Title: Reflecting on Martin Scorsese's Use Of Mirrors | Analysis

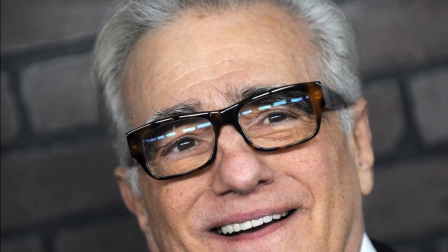[0:07]
Martin Scorsese is responsible for some of the most acclaimed and iconic films of all time.
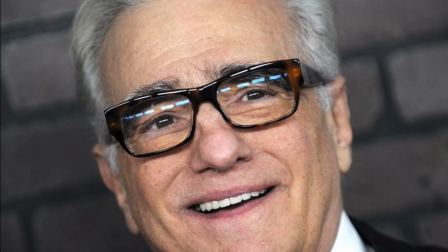[0:12]
His films often deal with depraved and disturbed protagonists, and rather than present them as straight up villains,
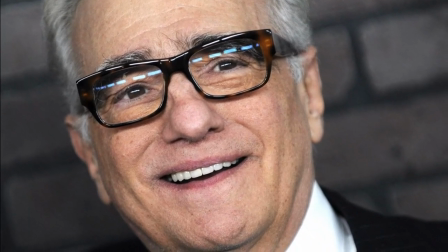[0:20]
instead utilises the film medium to take us deep into their psych, so that we may understand and empathise with their way of thinking,
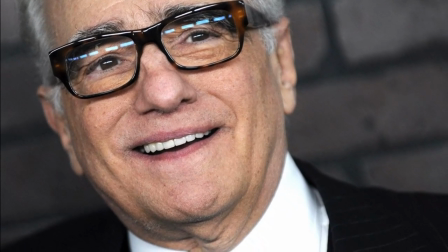[0:28]
whether it be Howard Hughes's growing OCD in The Aviator, Jake LaMotta's paranoia in Raging Bull,
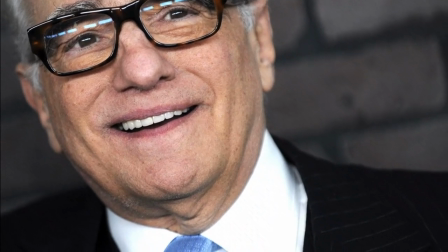[0:35]
or taxi driver Travis Bickle's sense of isolation and loneliness.
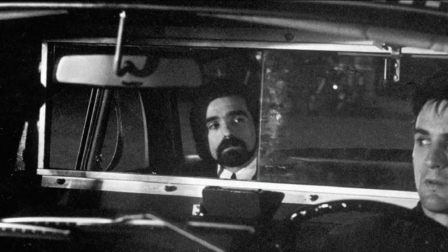[0:40]
Scorsese utilises numerous methods in order to achieve a connection between his audience and his characters.
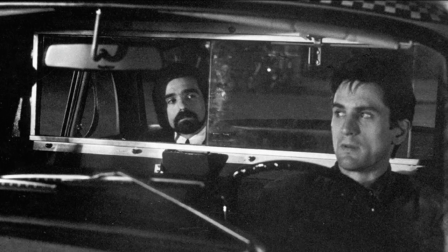[0:46]
It's a testament to his ability to do this that he somehow manages to get people to cheer on the likes of Jordan Belford in The Wolf of Wall Street,
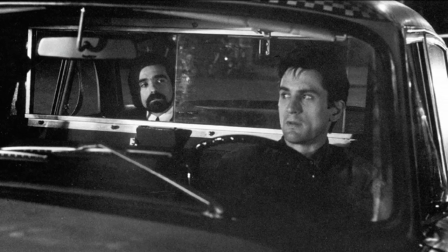[0:54]
or Henry Hill in Goodfellas, characters who would be presented as villains in other films.
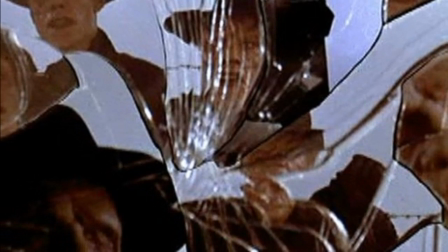[1:00]
One of the many ways in which Scorsese has us identify with such complex and morally ambiguous individuals is the use of mirrors.
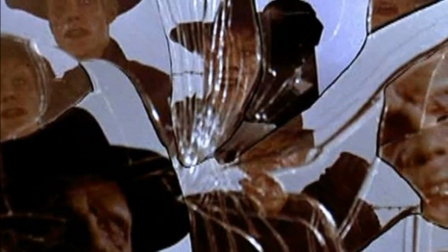[1:09]
Characters in Scorsese's films often talk to themselves in the mirror,
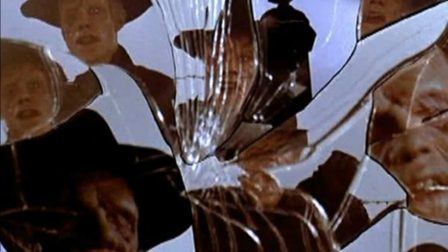[1:13]
it's a method to showcase deep introspection, and to give us a peek into the state of mind of a character.
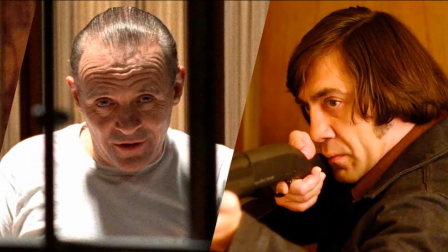[1:19]
We've seen throughout cinema, villains do terrible things,
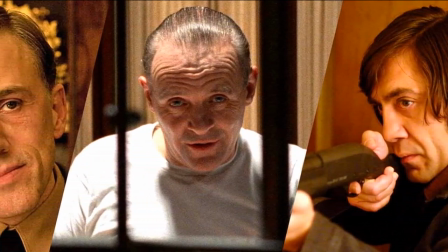[1:23]
and rarely do they get an opportunity to express their point of view, to tell their side of the story.
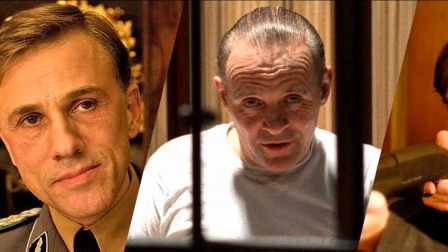[1:29]
Having a character talk to himself is an easy way to do this,
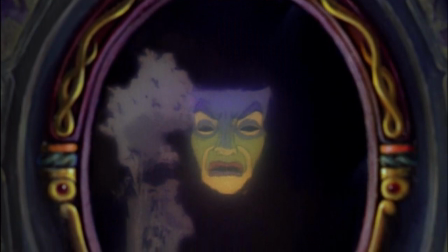[1:33]
and when coupled with the clarity and reflectiveness of a mirror, both literally and figuratively,
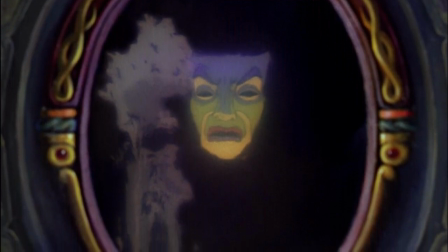[1:39]
the suggestion is that we have been graced with an opportunity to see deep
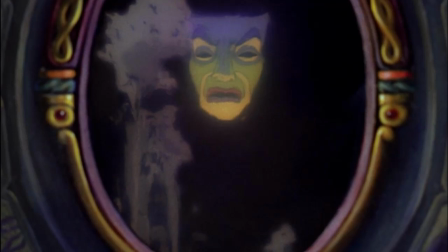[1:44]
into the souls of these characters in their private moments of reflection and contemplation, looking inward at the lowest points in their lives.
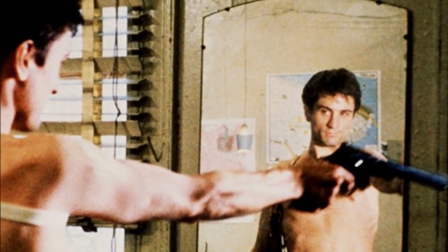[1:54]
However, with Scorsese's characters, there is a great irony in this action, because almost oxymoronically,
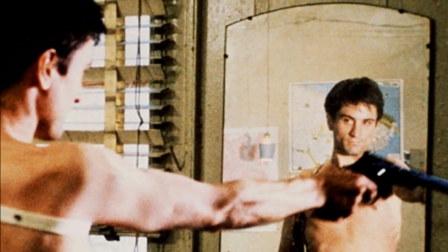[2:01]
when characters in his films talk to themselves in the mirror,
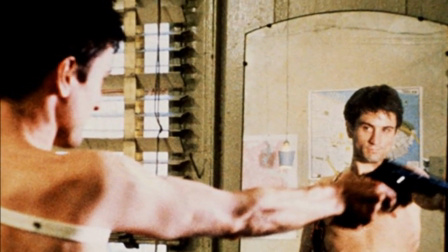[2:05]
they are not in a state of clarity, but are in a state where a sickness has taken hold of them,
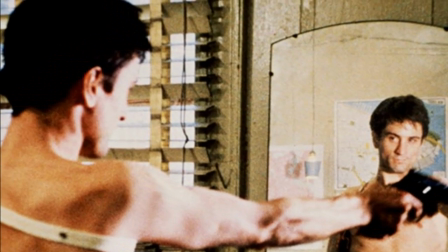[2:11]
and they are not right in the head. The very act of talking in a mirror, rather than breaking down barriers and layers,
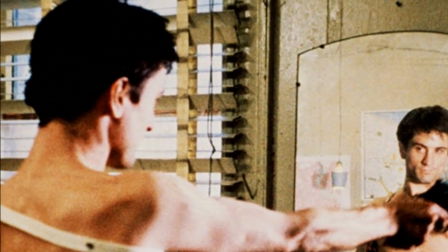[2:18]
instead ironically displays and even in some cases feeds their paranoia or ego,
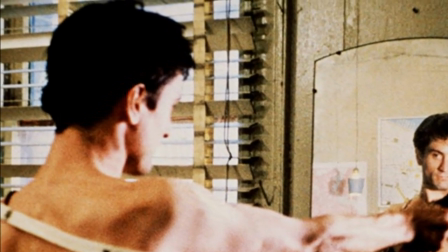[2:24]
thus making the situation worse,
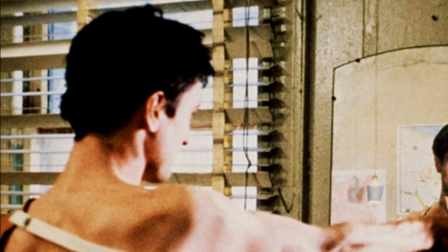[2:26]
and any mirror scene in Scorsese's filmography is usually followed up with an implied or actual scene of violence,
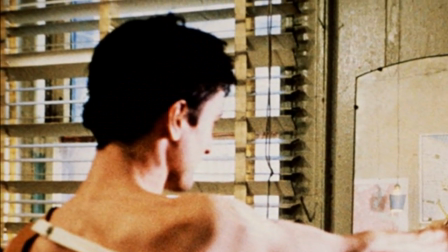[2:33]
depravity or insanity. So what are some examples?
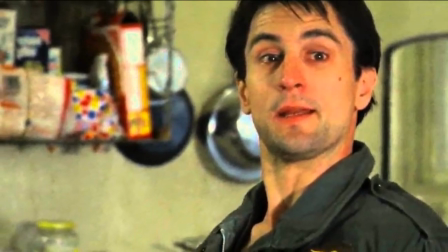[2:37]
Of course, there is the classic, you're talking to me, scene in Taxi Driver, perhaps the most famous scene in Hollywood history of someone talking to themselves in a mirror.
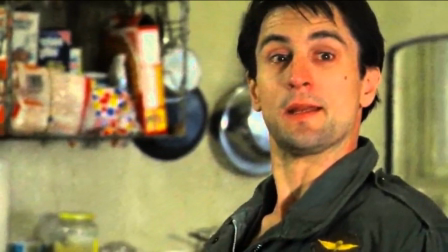[2:46]
The increasingly deranged Travis Bickle, becoming more and more unhinged with each diary entry,
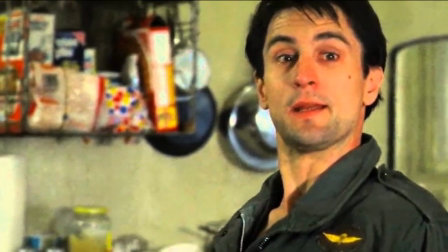[2:52]
purchases some firearms and fantasises about putting a gun on someone who starts on him.
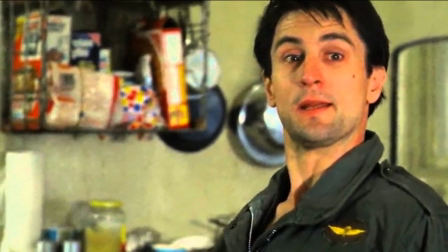[2:58]
We as the audience see scenes like this, and as a result, we know Travis's intentions are not righteous,
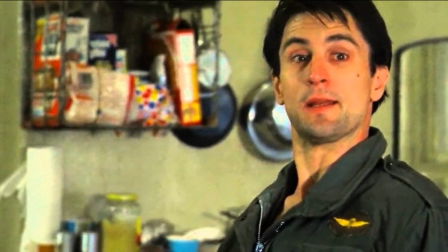[3:06]
so when he follows up the mirror scene with an assassination attempt on a senator, and then later on a killing spree for which he is praised,
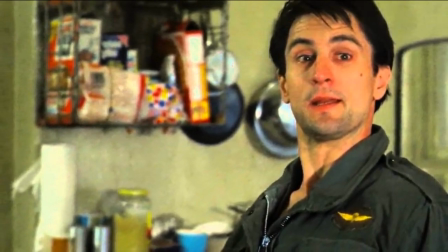[3:14]
we know he is far from a praiseworthy character.
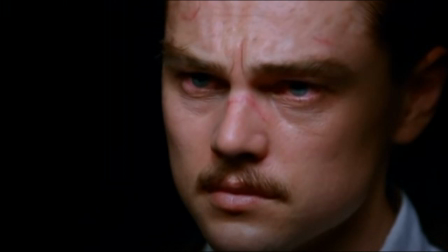[3:18]
Cape Fear also has a similar scene with Max Cady and a mirror, before the serial rapist begins a spot of stalking.
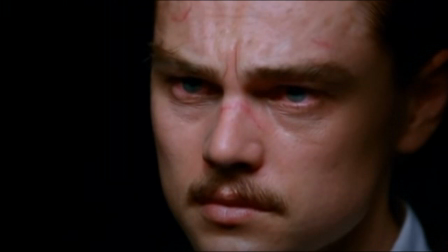[3:26]
In Scorsese's The Aviator,
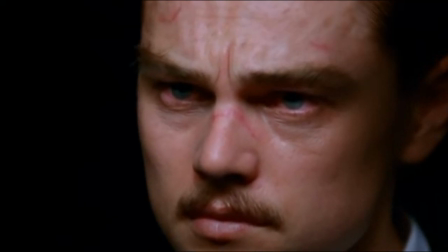[3:28]
the film ends with entrepreneur and film director Howard Hughes repeating the phrase way of the future to himself in the mirror,
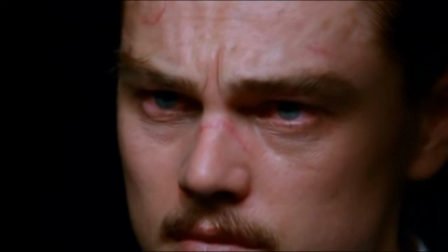[3:35]
with a sad look of resignation as his OCD and mental health issues take hold of him.
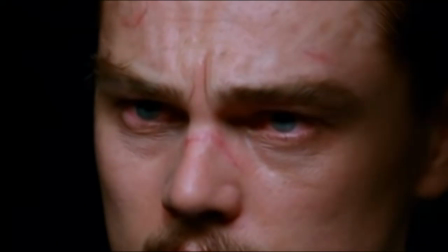[3:41]
We know, as the film ends, that the way of the future for Hughes is not going to be a pleasant one.
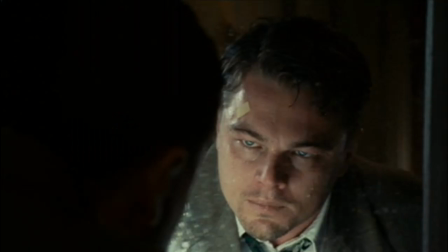[3:47]
This scene takes place right at the end of the film. In another, Shutter Island, it takes place at the beginning.
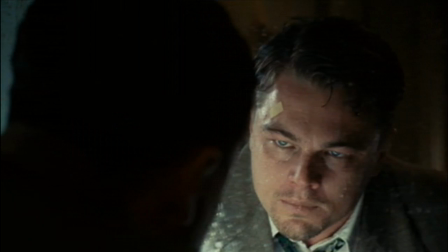[3:54]
US Marshal Teddy Daniels, who is revealed to either be a mental patient at Ashcliff or is brainwashed into thinking he is,
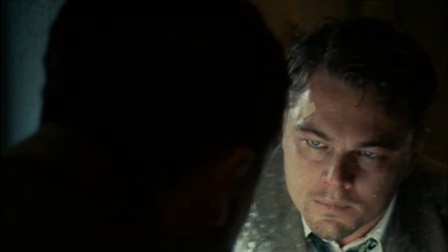[4:02]
depending on your interpretation of the movie, has a minor breakdown in front of the mirror during the boat scene before he gets onto the island,
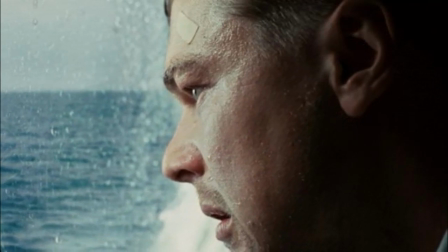[4:09]
telling himself it's only water, which is obviously linked to his mental condition where water plays a big part as a result of his previous trauma.
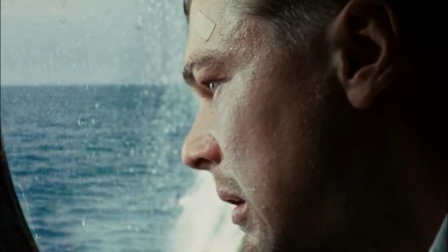[4:18]
It's almost sickeningly sad how unaware Teddy is to
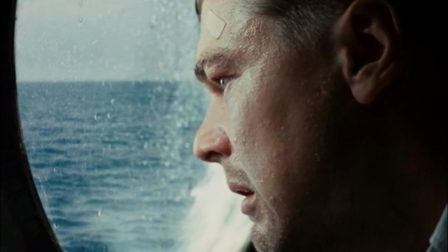[4:22]
the reality of the situation as he tries to pull himself together in this private moment,
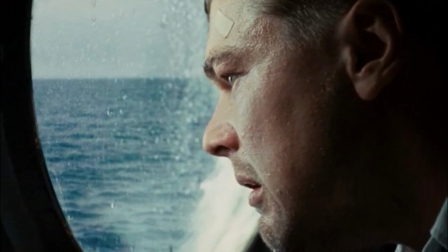[4:27]
not knowing the nightmare that awaits him on the island.
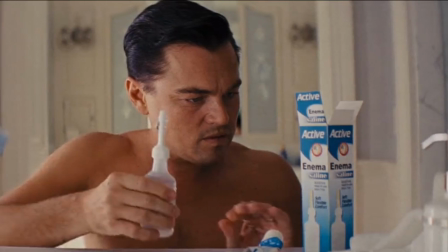[4:31]
And in The Wolf of Wall Street, Jordan Belford, the man who cheated innocent people out of millions without remorse,
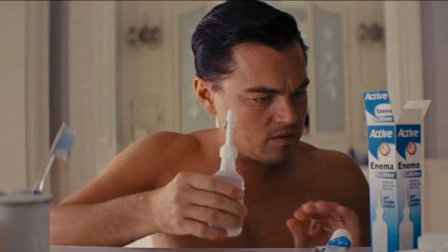[4:38]
gives himself a small ego-inflating pep talk before the famous scene where his quaalude overdose robs him of his motor functions.
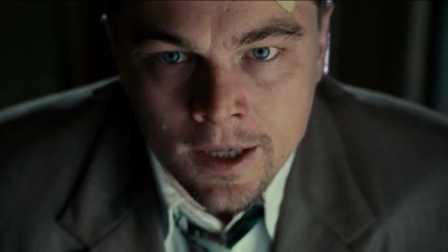[4:46]
Each of these scenes reflects something sinister within the protagonist,
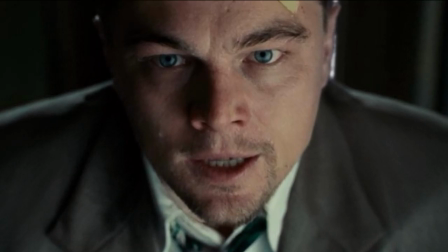[4:51]
whether it's their tendency for violence like Travis Bickle, or a disorder that can't be helped like Howard Hughes.
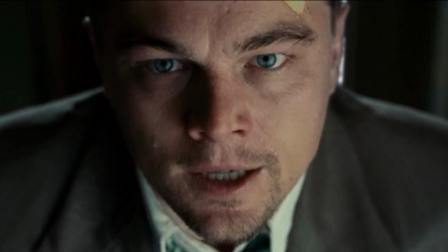[4:58]
When staring deep into their own souls, rather than be met with a little boy in a man's body,
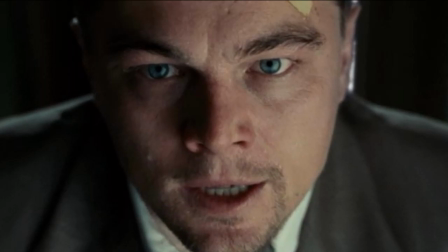[5:05]
a misunderstood person, or a number of other movie cliches, they face themselves for who they really are,
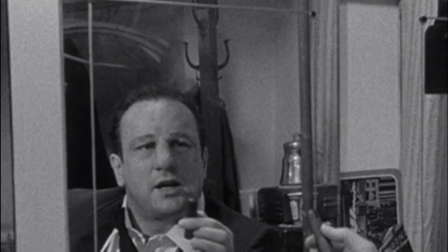[5:12]
whether they be deluded, apathetic, or insane. The only one that seems to break this chain is the ending of Raging Bull.
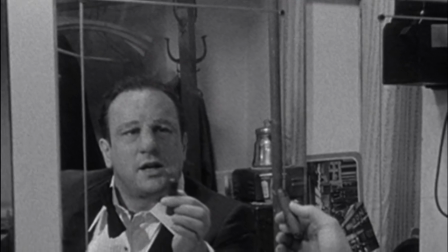[5:20]
In a change of pace, when Jake LaMotta recites Marlon Brando's lines from On the Waterfront to himself in the mirror,
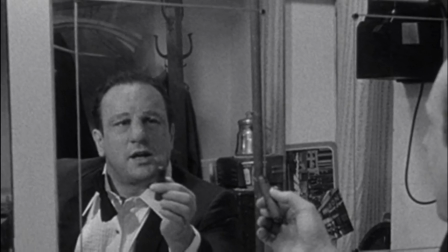[5:27]
he seems to be at peace with himself, more so than any other time in the film,
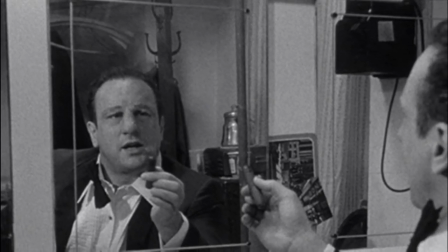[5:32]
having come to a realisation about who he is, and why his world came crashing down upon him,
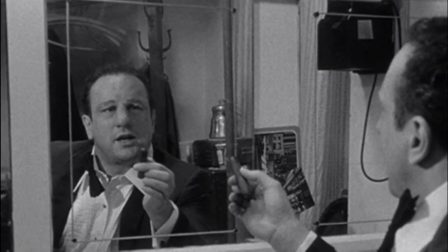[5:37]
as suggested by the line, it was you Charlie, meaning himself.
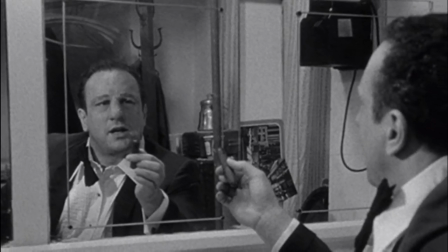[5:42]
This tender, thoughtful moment, coming after two hours of furious boxing matches and domestic punch-ups,
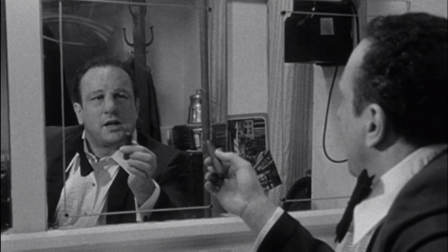[5:48]
feels like a cool calm breeze at the end of a wild terrifying storm,
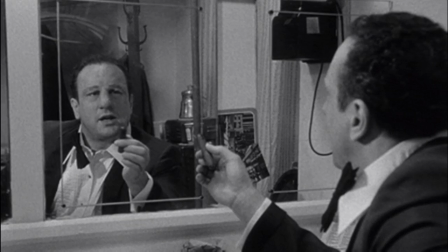[5:52]
and is the kind of moment Lomoto will only ever share with himself and no one else,
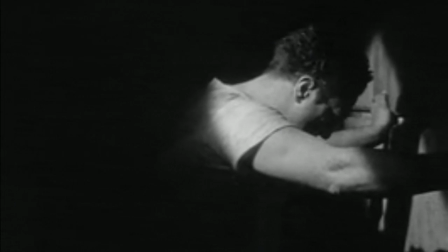[5:57]
not even his family. It's a stark contrast to an earlier scene where he breaks down in a prison cell, facing a brick wall, a wall of blackness.
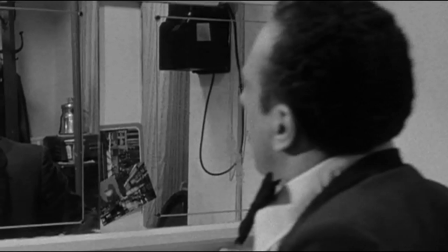[6:07]
Here he can actually see himself for what he is,
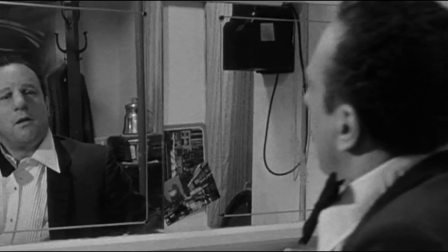[6:09]
as alluded to also by the bible verse the movie ends on, At first I was blind, but now I can see.
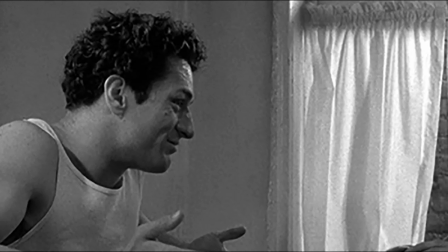[6:17]
That is of course, unless you are in the school of thought that when LaMotta says it was you Charlie,
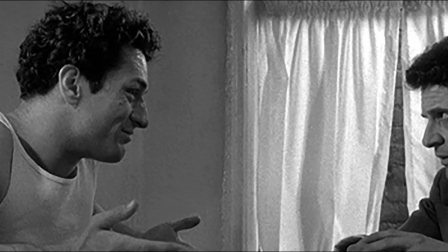[6:22]
he means his brother, as in, on the waterfront, Charlie is the brother of Brando's character.
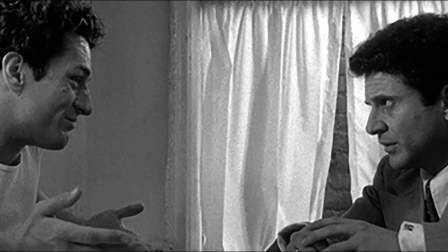[6:28]
If this is the case, then Raging Bull's ending might just fall into a long line of mirror scenes in Martin Scorsese's filmography where egotistic,
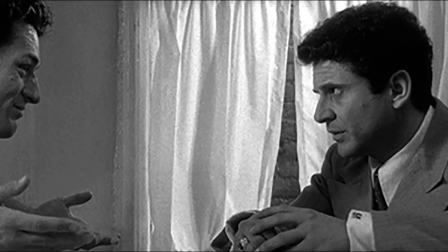[6:37]
prideful individuals fail to recognise the faults within themselves.
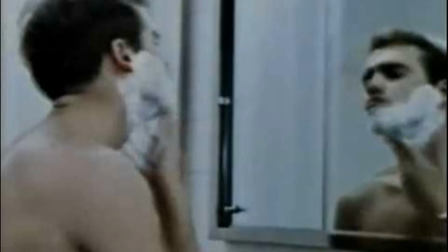[6:41]
And just as a bonus, you might find yourself interested in a 1967 short film Scorsese directed called The Big Shave,
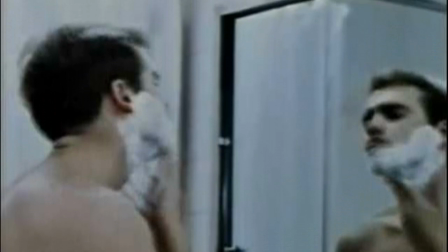[6:49]
in which a character spends the entire duration of the film in front of a mirror.
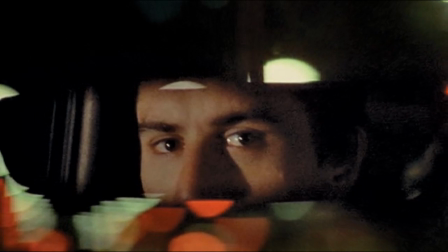[6:53]
For similar videos and related content, consider subscribing to the channel and hitting the notification button for more videos.
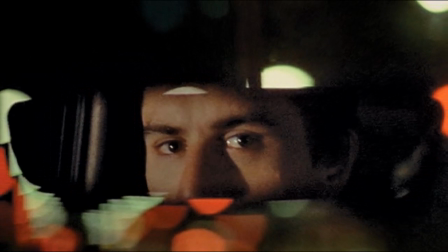[7:00]
Thanks for watching.